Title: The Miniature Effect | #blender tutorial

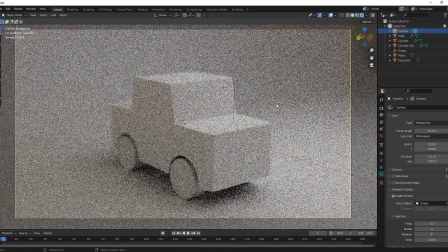(3:55)
And then you can see that the front
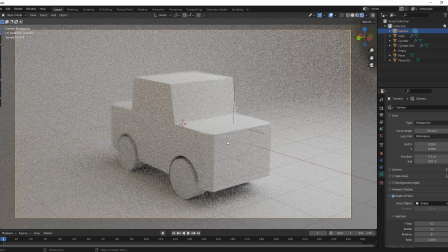(4:00)
of the car is completely, or 99% all set.
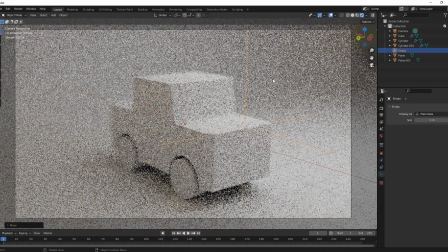(4:15)
And towards the back of the car, it gets a lot more blurry. And I think this is actually a little bit too blurry.
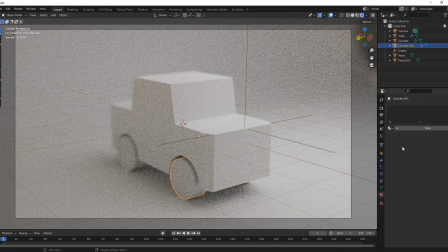(4:30)
I don't think so. But, yeah. And I'm just gonna give these wheels a quick material right here.
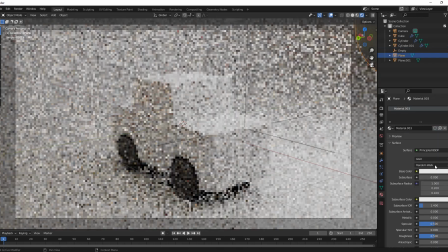(4:38)
And I suggest giving the ground material, or the ground material as well.
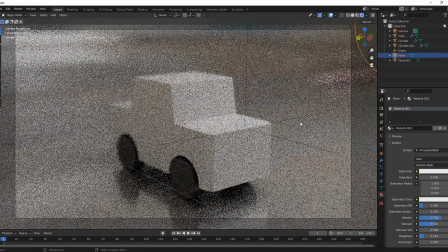(4:44)
And that gives everything a nice miniature look.
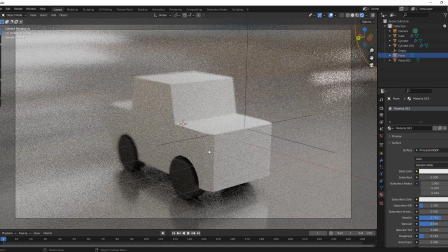(4:50)
And now it looks like you have a tiny little car right here. In fact, I'll make this car red. It's gonna be a red little car. Nice red little car.
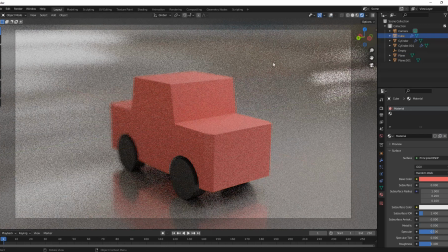(5:06)
And now is the time to render out your scene. So I'm just gonna do that.
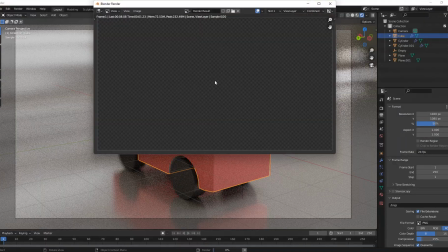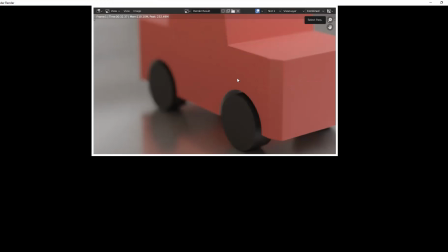(5:21)
And here you have it, a nice little car render right here.
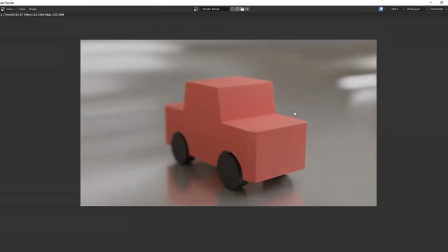(5:27)
And it certainly looks small.
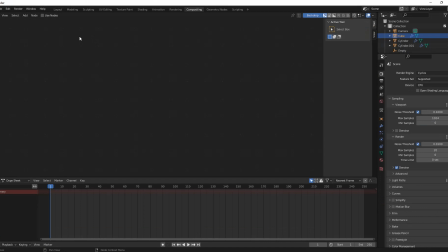(5:32)
And now we can go over to the compositing and click use nodes.
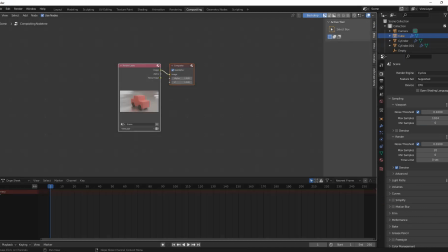(5:37)
I'm just gonna really quick get rid of this.
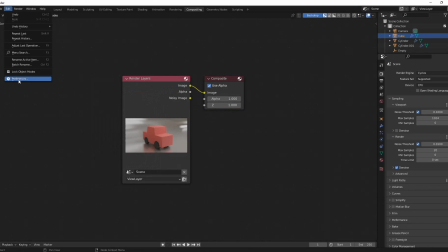(5:40)
And if you have the Node Wrangler add-on enabled, just enable that in the edit preferences.
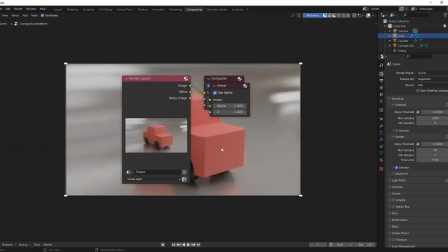(5:50)
And I'm just gonna control shift and click on the render views and get this up.
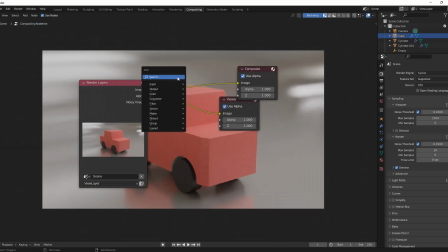(5:56)
And the node that I want, it's just one of them. I'm gonna add a lens distortion. And I'm gonna put this right here and then plug this into here. And the distortion, I'm gonna turn this to 0.1.
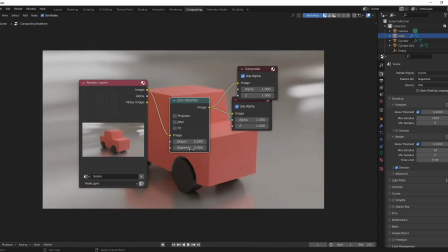(6:14)
Okay, that was not the one I wanted. The I don't know what the end of that is, but I dispersion. I'm gonna turn this to 0.1, and you can even turn this to like 0.2,
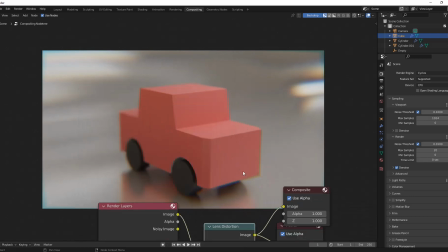(6:31)
and that'll give it a nice look to it, more of a photorealistic look.
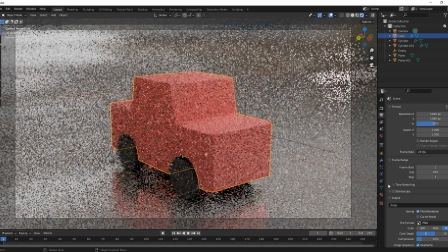(6:37)
And I'm realizing that this is a very rough car.
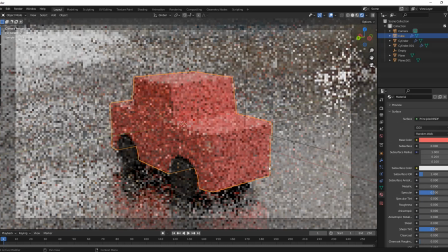(6:43)
I'm gonna turn the roughness down on this guy. Make it look a little bit shinier. And then, yeah, now we have a nice shiny little car.
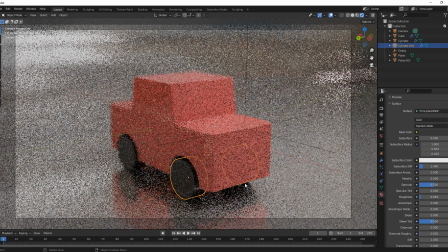(7:00)
Make the wheels a little bit shinier because they are all toys.
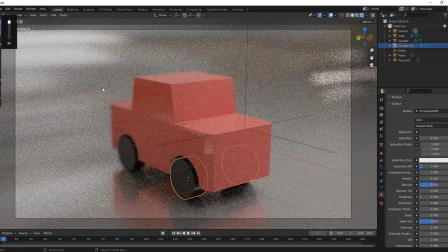(7:06)
And yeah, if you're gonna do an animation with this, I say the blur is really important.
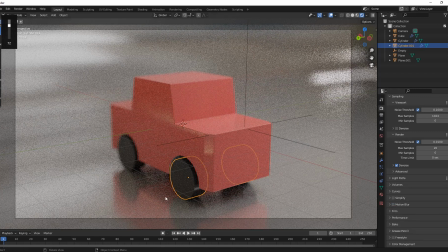(7:18)
So you can turn on the motion blur and make it like super, super high, and that'll give it a nice effect to it.
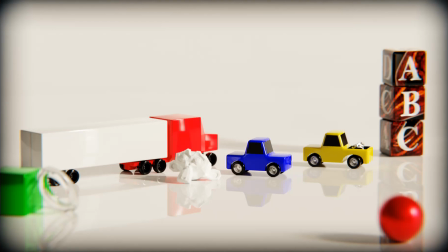(7:34)
So this is a render that I made of trucks and cars. And the blur is pretty high, the depth of field, but there's also something else going on in here.
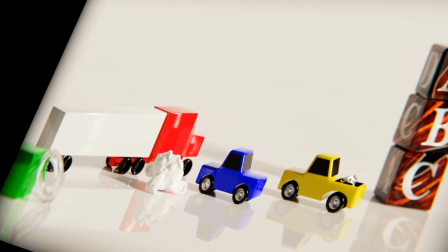(7:46)
And that is that I have a relative object right here, or actually multiple.